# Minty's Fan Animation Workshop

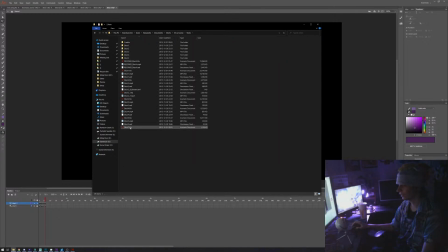I don't even know why credits are listed shot 7, even though there's 6 shots. But that happens. Also, why Facebook? Oh well. Oh, right, I'm not in silent mode.
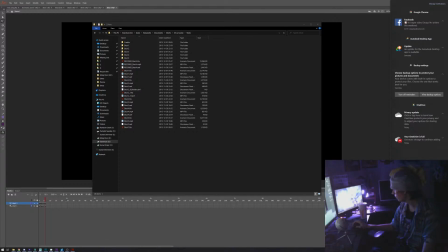Expand.
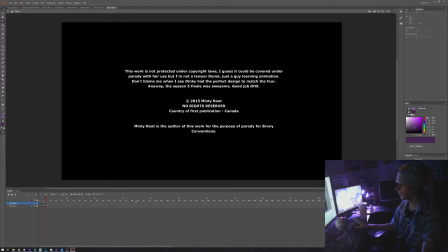There we go. That was still called Do Not Disturb. But yeah, that whole production was back in 2015 actually. That was back right after Good Morning Baltimore. After Dinky's Destiny as well. It was actually before Luna's Determination.
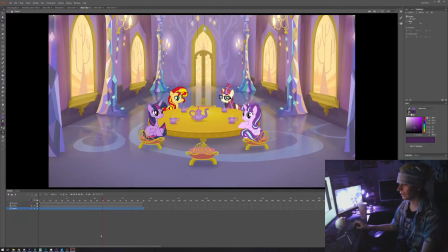So a lot of it was just recycling some other stuff, because I realized at that point that what I wanted it to look good, but I also had 3 days, so that's bound to happen.
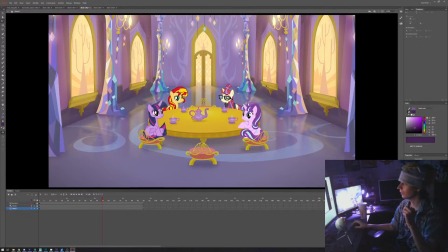I'm quite glad, seeing how those details just turned out in the final one. It was nice. I also had some detailed shadows, and they were really soft, but they actually look fine.
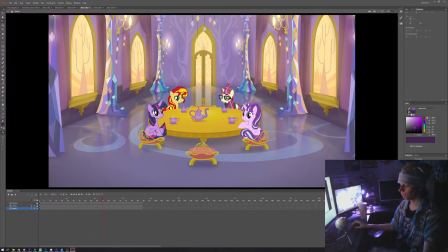So it was nice. Sorry. So yeah. Should I? Yeah, I guess I should bring up what I was actually coming in to show to you.
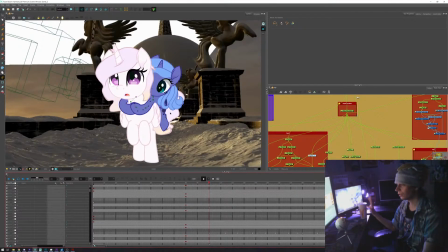So actually, I was talking about the beginning of Harmony. There's a lot of things on that project that were actually tried for the first time.
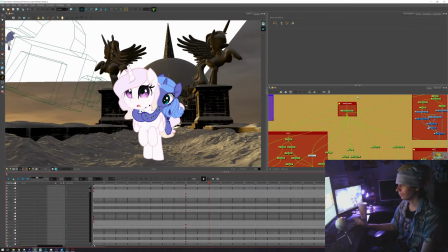One of the ideas with that project, I wanted to have a scene where you had Celestia basically just running and being teleported,
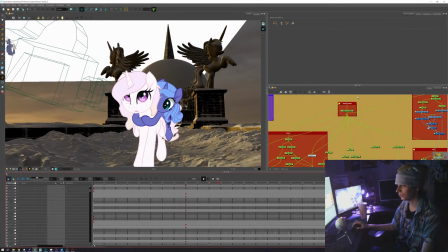and one of the challenges was to actually get the actual running
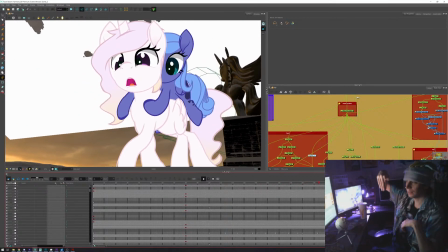that would go along with the perspective, but the perspective would actually shift.
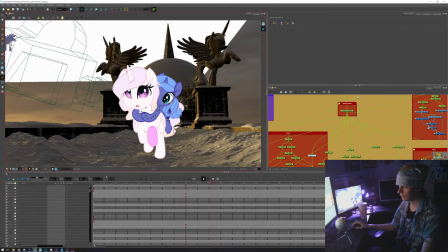It's quite interesting if you look at the actual animation. The animation is basically let's see, where did I put it? It's kind of a shame in Toon Boom.
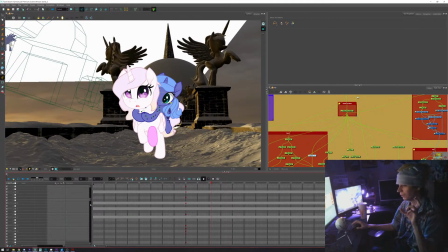There's a center and selection option, but the center and selection option breaks the all the things you open on the timeline. So basically, the animation for that.
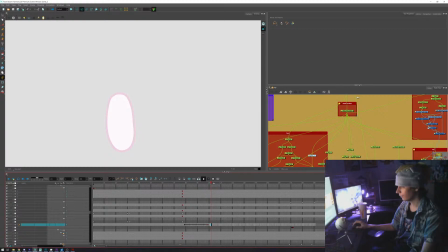There we go. So basically, the animation is just a loop of just a hoof that just goes.
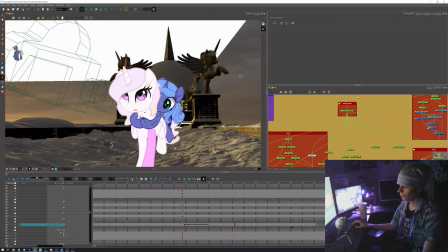And so it's quite interesting, because if you look at the original animation,
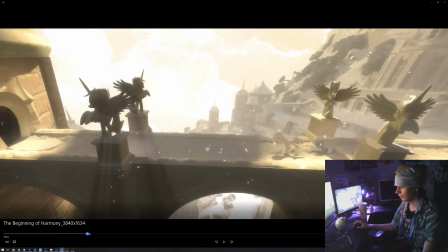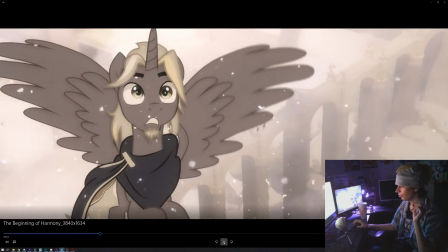there we go. If you look at the actual animation with the things, I guess I could lower the volume a bit.
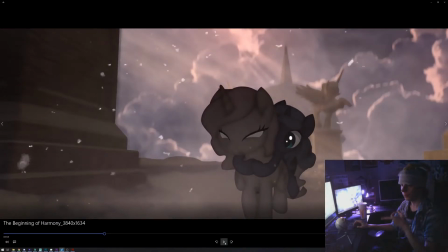You have dusk turns, and at the moment where they're running, the one thing I wanted to make clear, because I wanted to focus on it,
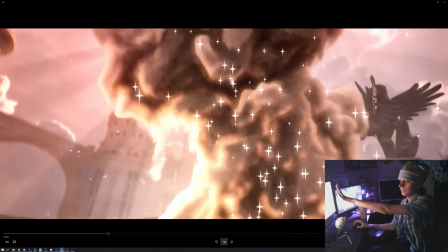you hear dun dun dun dun, and I wanted it to actually match the beat of the song,
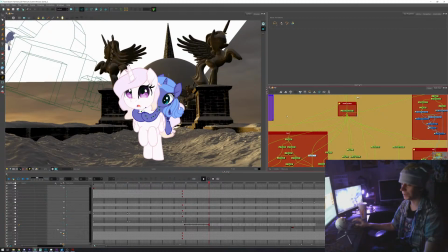so I had to make a run cycle that would actually go along with the music. So I had actually I disabled it, but I had the music as a reference.
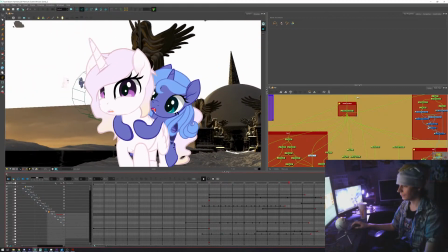So I had the so you really feel it feels less like a run and more like a trot.
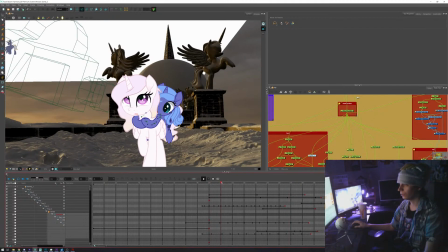And one of the things I did, because if you look, basically it's the same animation for both legs.
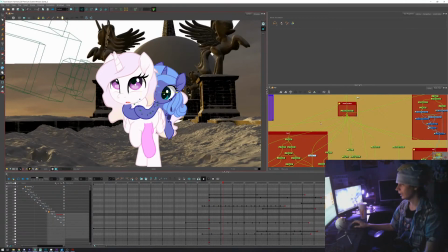It's just offset out of time, and it was it. And so I had this part.
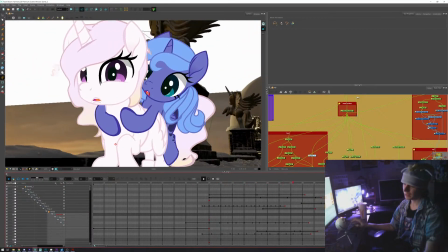I also had the back legs, which looking back I could have done a better job with that, but that happens.
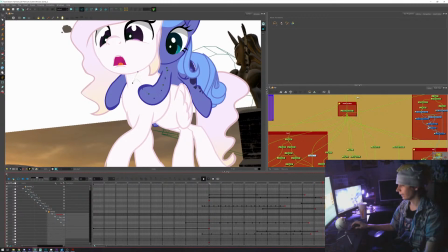So yeah, have this.